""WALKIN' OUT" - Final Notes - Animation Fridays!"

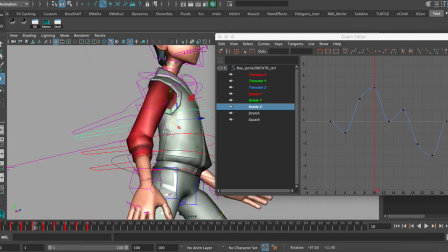(12:21)
There's no set in stone rules. Play around with this however much you want. Other than that, we also have things like the face and the hair.
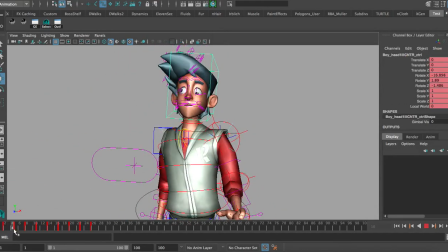(12:31)
And with the head, obviously, when this rotates, because this is farther away from these initial rotation
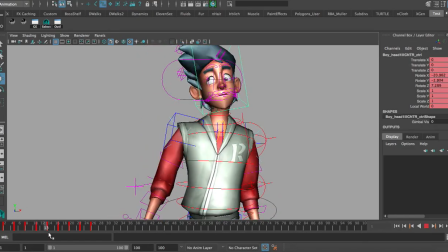(12:40)
indicators, it has a little bit of delayed rotation.
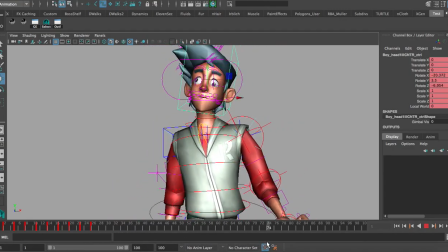(12:43)
We can keep it a little bit centered or closer to reality, but the more we have that kind of bend and show and overlap,
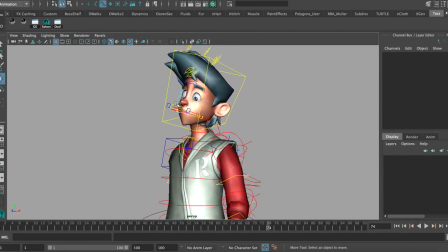(12:50)
it'll create a little bit more goofy, rubberier, or realistic performance, depending on how you're trying to bend it.
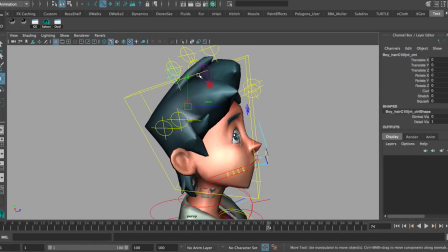(12:56)
With the hair, it's the exact same thing.
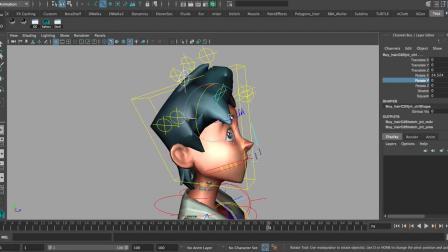(13:00)
Basically, we can rotate it up, down, left, right, and around, depending on how this is.
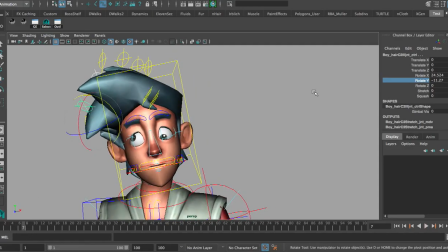(13:05)
So as the head goes to the left in this shot, this would be rotated that direction.
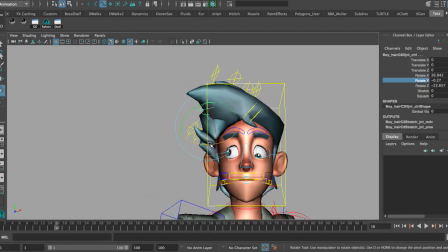(13:12)
As it comes to that direction, obviously the hair blows in the wind, so it might go that way.
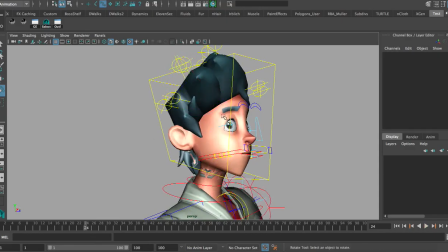(13:17)
If it comes forward and backwards, basically you want to just play around with this every 1 or 2 frames in order to make sure the hair looks right.
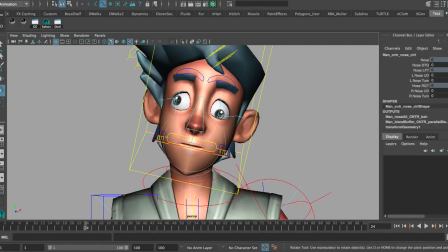(13:24)
You can also do it with the ear, you can do it with the nose. As the body goes up and down, you can play with it.
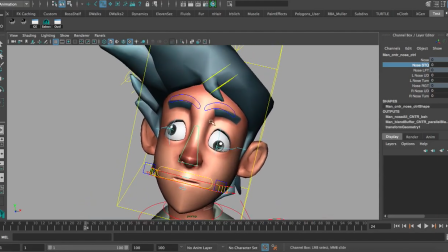(13:30)
Maybe it has an expression. You can do something with the eyebrows.
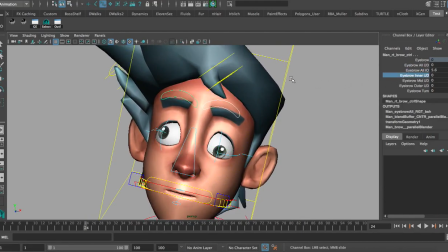(13:35)
If you want to add a little bit more intensity, add just a little bit of furrow. Make him innocent or angry.
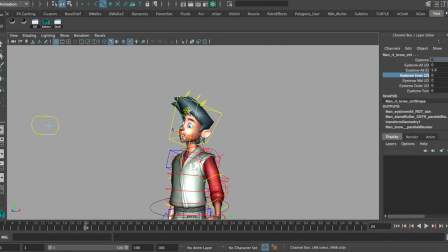(13:41)
You play around with it as much as you want. Again, this isn't really the best demonstration video.
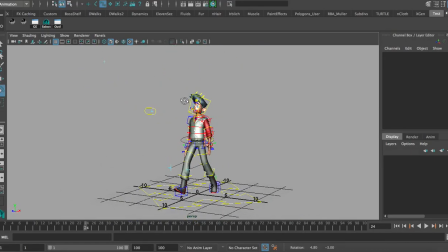(13:46)
This is just kind of like a talk and theorizing video. But as far as it goes, that's pretty much our walk in a very basic nutshell. If you guys want me to really kind of detail that out, please, by all means, let me know. But by all means, thank you guys so much for watching.
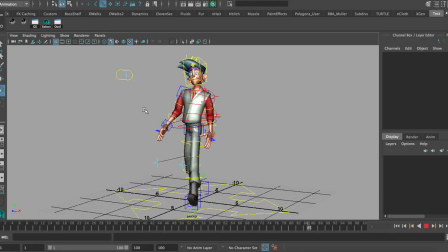(14:02)
I hope you guys enjoyed it. And feel free to like, subscribe, and maybe leave a comment. And demand better content than this, and future content. It only goes up from here. But I just want to say again, thank you guys so much for watching. And I hope you guys enjoy the rest of your day. And it was fun making this with you. Bye!